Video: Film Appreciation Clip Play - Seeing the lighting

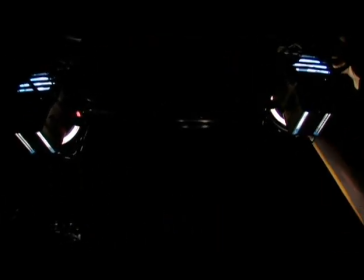Lighting is one of the most subtle and complex cinematic elements you'll look at when analyzing a shot, scene, or film.
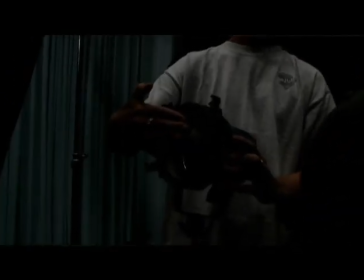When we talk about light, we're not just talking about illumination.
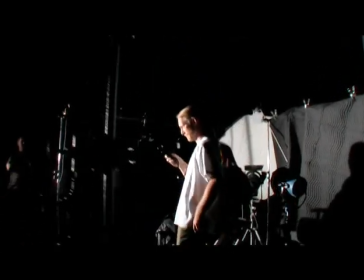We're also talking about the byproduct of illumination, otherwise known as shadow.
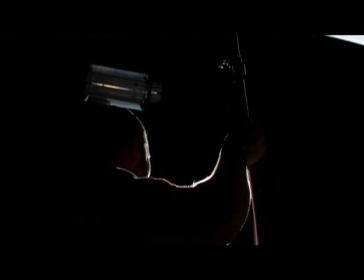Lighting is all about how light and shadow work together. A lighting ratio is an easy way to think of this relationship.
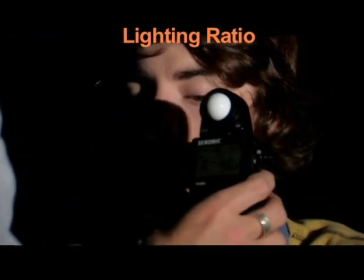The ratio refers to the relative relationship between the illumination and shadow in any given shot,
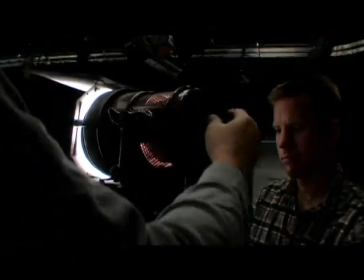or even the light and shadow on a single subject within that shot. Let's start with just a key light.
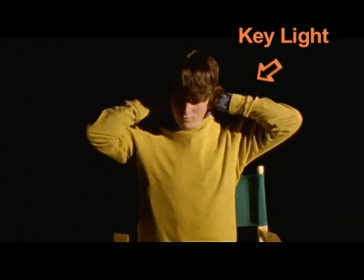The key light is typically the biggest and brightest light that illuminates one part of the subject and casts shadows on another part.
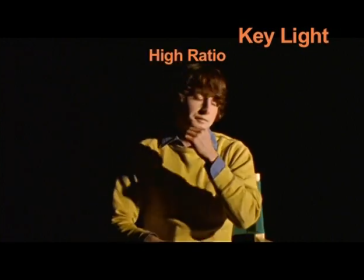If all we have is the key light, then we have a high ratio, or high contrast, between bright illumination and dark shadow. A high ratio like this creates a look called low-key lighting.
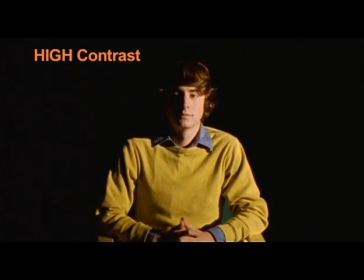This term can be sort of confusing since a high contrast, high ratio creates low-key lighting.
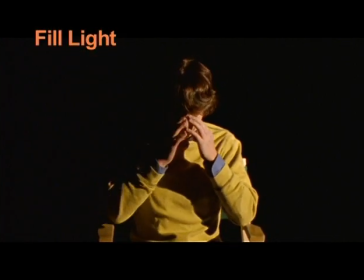Now we'll bring in a fill light. The fill light is appropriately named because it's used to fill in shadows. With just a little fill light like this, we still have relatively deep shadows and thus a high ratio, but you can see a little more detail within those shadows. As we add more and more fill light, the ratio, or difference,
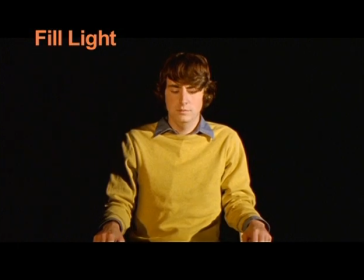lowers until you can see lots of detail in the shadows, and there's not nearly as much difference at all between the shadow and illumination.
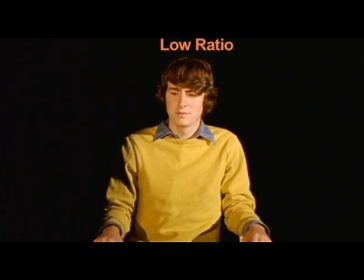This is a low ratio, which is called high-key lighting.
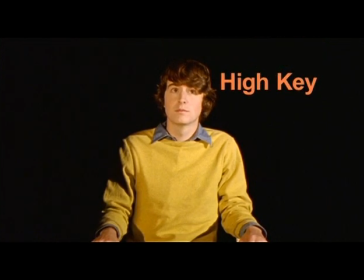Yeah, I know it's counterintuitive. Here's how I remember which is which. In my head, I just substitute fill for key.
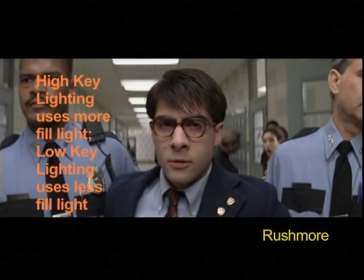High fill equals high key lighting, like this, or this, or this, or this.
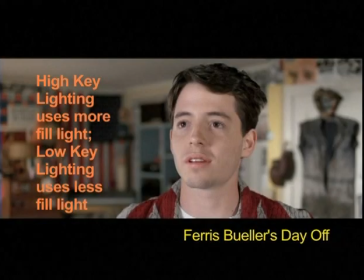High key is typically used for comedies and less dramatic situations. Back to Corey, still lit high key.
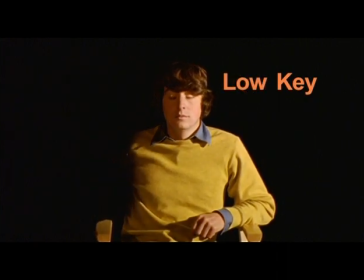Let's lower the fill until we're back to low key lighting, which is easy to remember if you think low fill.
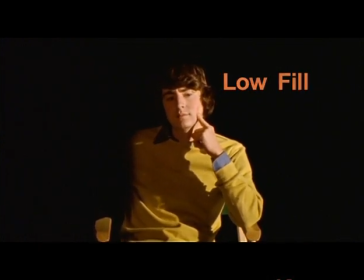See what I mean? Here are some other examples of low key lighting.
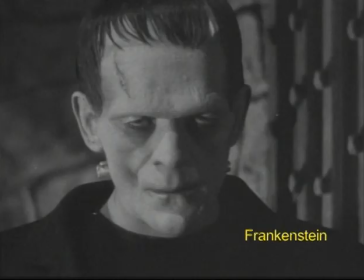Low-key lighting is associated with crime dramas, horror films, darker and more dramatic stuff.
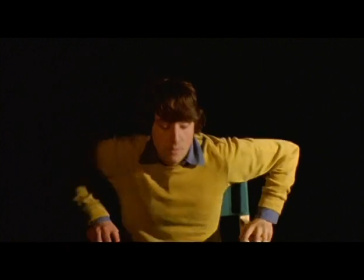Got it? Actually, no, you haven't, because there's more.
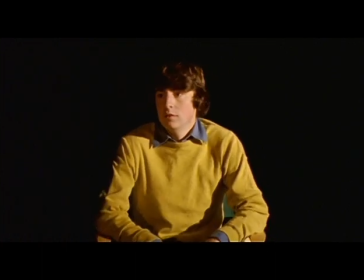Filmmakers can also affect our experience and interpretation of any particular image or moment by adjusting the quality of light. Corey is being lit now with hard light, which means light coming directly from the source.
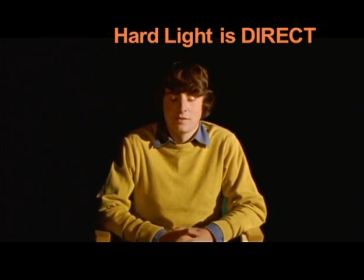Hard light picks up every detail and creates a very clear, defined line between shadow and illumination. And if you shoot it low-key like this, it can create a very high contrast look.
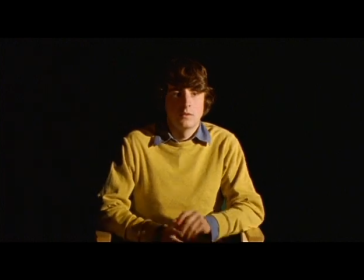It's not exactly flattering, but it's edgy and tough looking. Great for scary, serious, or tense situations.
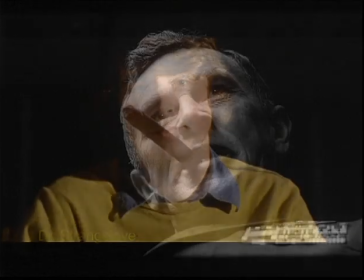See what I mean? Okay, let's give Corey some fill.
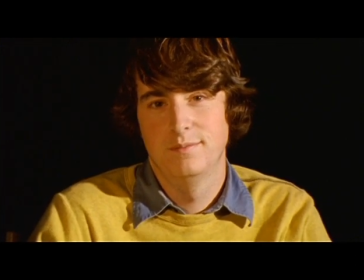Good. Now, while hard light is direct, soft light is diffused.
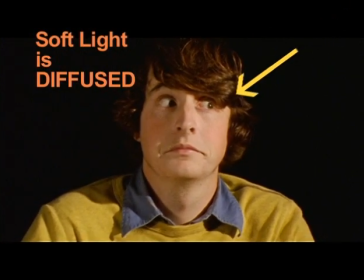Diffusing light just means breaking up the light so that instead of coming directly from the source in essentially a unified straight line,
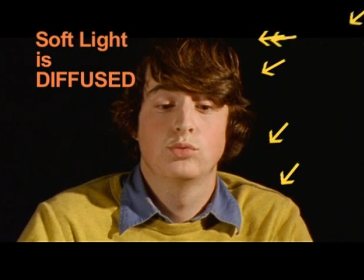the light is broken up so that it hits the subject from a variety of slightly different angles.
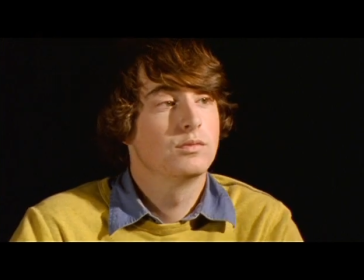Light can be diffused in all kinds of ways, including bouncing it off a board or wall,
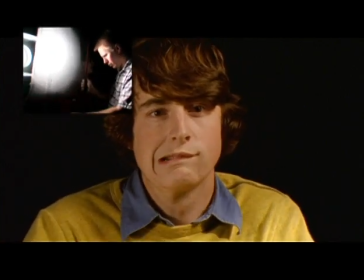or putting semi-opaque material between the light source and the subject. Or even by filling the location with smoke.
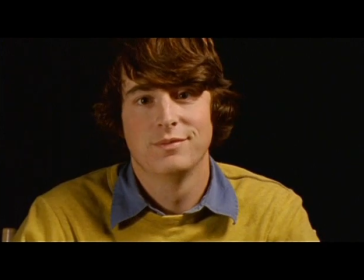Not you. However you diffuse it, diffused light softens details, blurs the border between illumination and shadow,
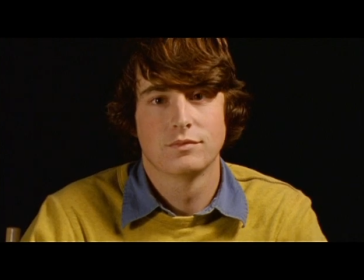and, depending on your lighting ratio,
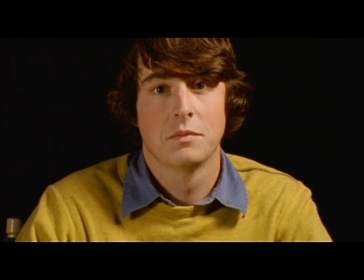can lower contrast and provide more subtle shades of gray on a scale between darkest shadow and brightest light.
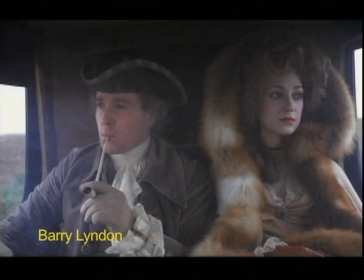For this reason, the more flattering soft light is often used on glamorous stars,
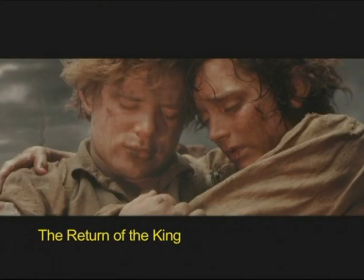romantic situations, and lighter moments.
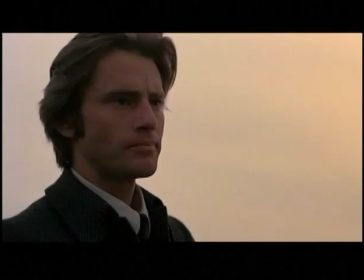And of course, there's a very wide range of diffused light, from super soft to practically hard.
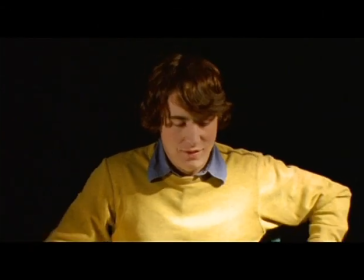Got it? Nope, sorry, there's more.
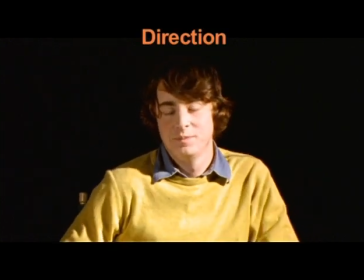The direction of the light, in relation to the subject and camera, also affects the interplay of illumination and shadow.
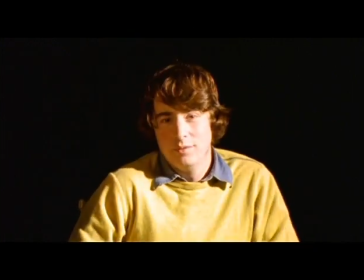Most lights in most shots is aimed at the subject from about a 45-degree angle from a little above eye height.
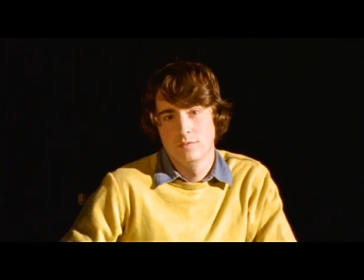That's what looks most natural because that's where most light naturally comes from in our world.
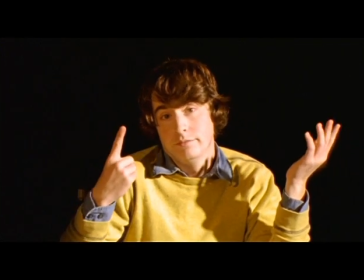Lamps, windows, light fixtures, and of course the sun.
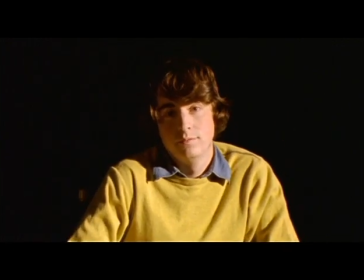It also allows for those places where our faces protrude, brow, nose,
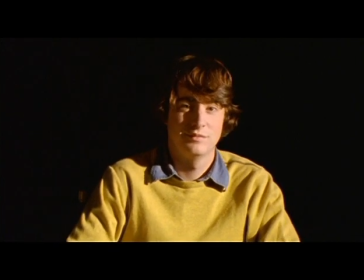cheekbones, to catch light and cast shadows so that they appear three-dimensional.
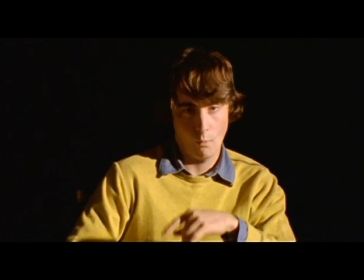This is known as modeling.
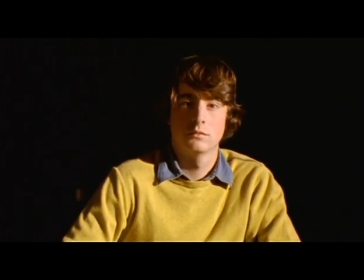But the filmmaker can always diverge from this more normal lighting direction in order to alter the way we experience and interpret the character or situation.
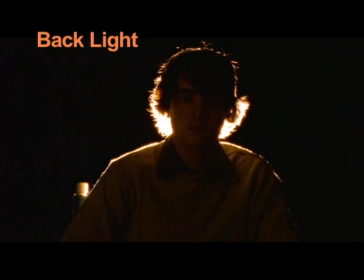For example, there's backlighting. The light is now behind the subject, facing the camera. By removing all detail, backlighting silhouettes and thus abstracts the subject.
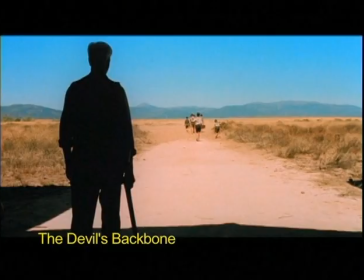Handy for threatening characters or for differentiating noble or superior characters. Sort of the low angle of lighting directions. Now, if we keep that backlight but add our standard key and fill light,
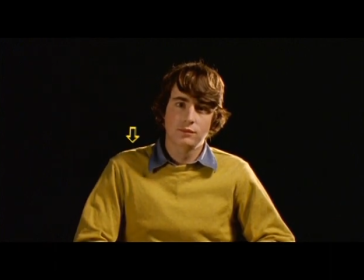you can see Corey's face, but his edges feature extra rims of brighter light. This, appropriately named edge lighting or rim lighting,
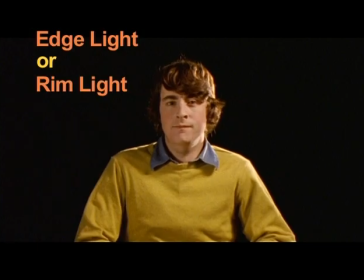is a common method of making the subjects stand out from the background, kind of like tracing or outlining subjects in light.
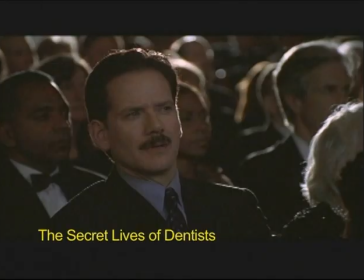Makes them pop.
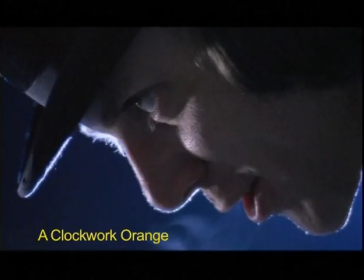When lighting folks, known in the biz as gaffers, talk about three-point lighting, they're referring to the combination of a key light,
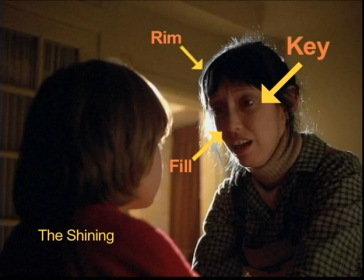a fill light, and an edge or rim light, which they also sometimes call a kicker.
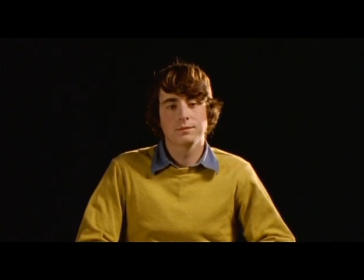Now we can reverse the light source and place it facing the subject from the same angle as the camera.
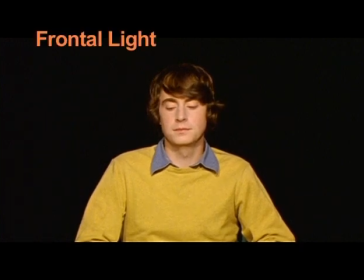This is called frontal lighting. Now all the shadows that accentuated Corey's various dimensions are gone, leaving his features looking rather flat. Depending on your context, there are all kinds of uses for frontal lighting,
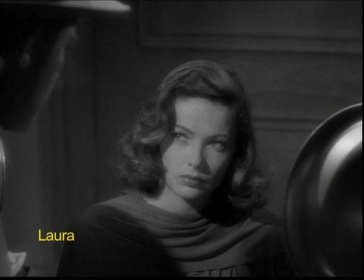such as making our normally beautiful heroine look harsh and unforgiving during a police interrogation,
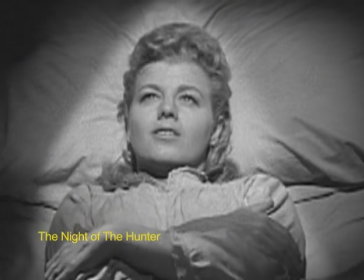or accentuating the rather bland personality of a dim-witted or gullible victim.
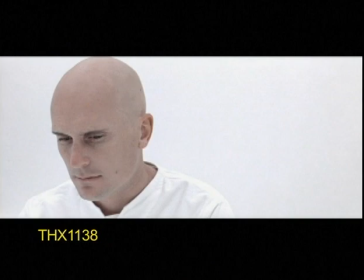If you go all the way with this technique and remove all shadow, like George Lucas did here,
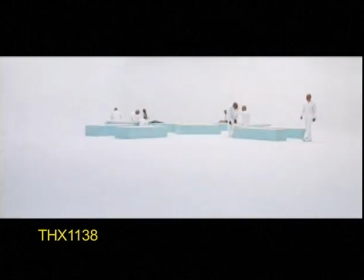you can create a prison purgatory that's so featureless and sanitized, it's scary. Speaking of scary, let's try lighting from underneath Corey, sometimes known as Halloween lighting.
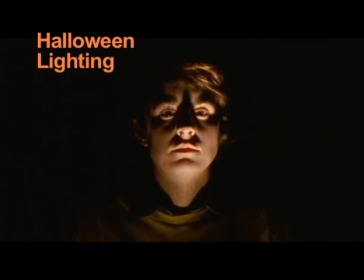When the light is placed in the most unnatural direction, shining up at the subject from below, the normal order of shadow and illumination is reversed. This distorts the features, making the subject appear frightening or threatening.
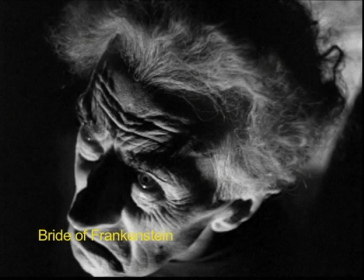It's perfect for scary characters and unnatural situations. It's sort of the Dutch angle of lighting directions.
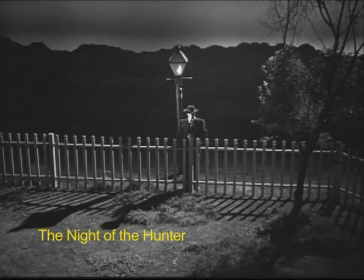It has an interesting effect on cast shadows too. Normally our shadows are smaller than us, cowering down on the ground where they belong.
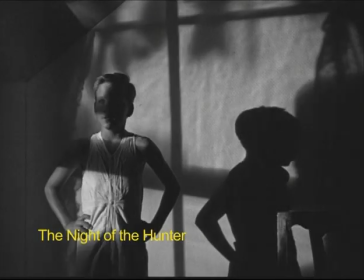But reverse the light direction and you get these big, bold shadows climbing the walls.
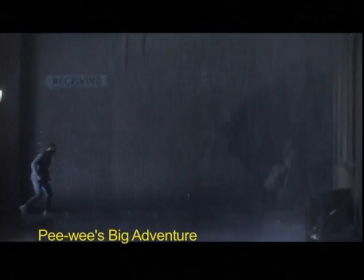It's enough to make even Pee Wee Herman and cartoon mice intimidating.
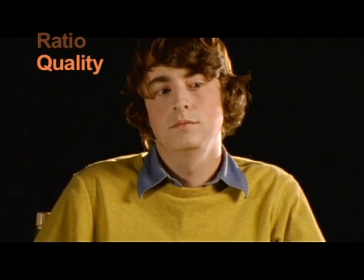Ratio, quality, direction, lighting.
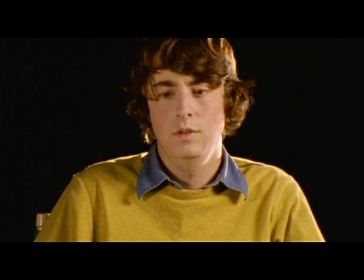Got it? Wait. Yeah.
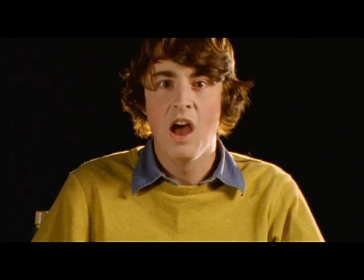I do. I've got it. I've got it! Yes.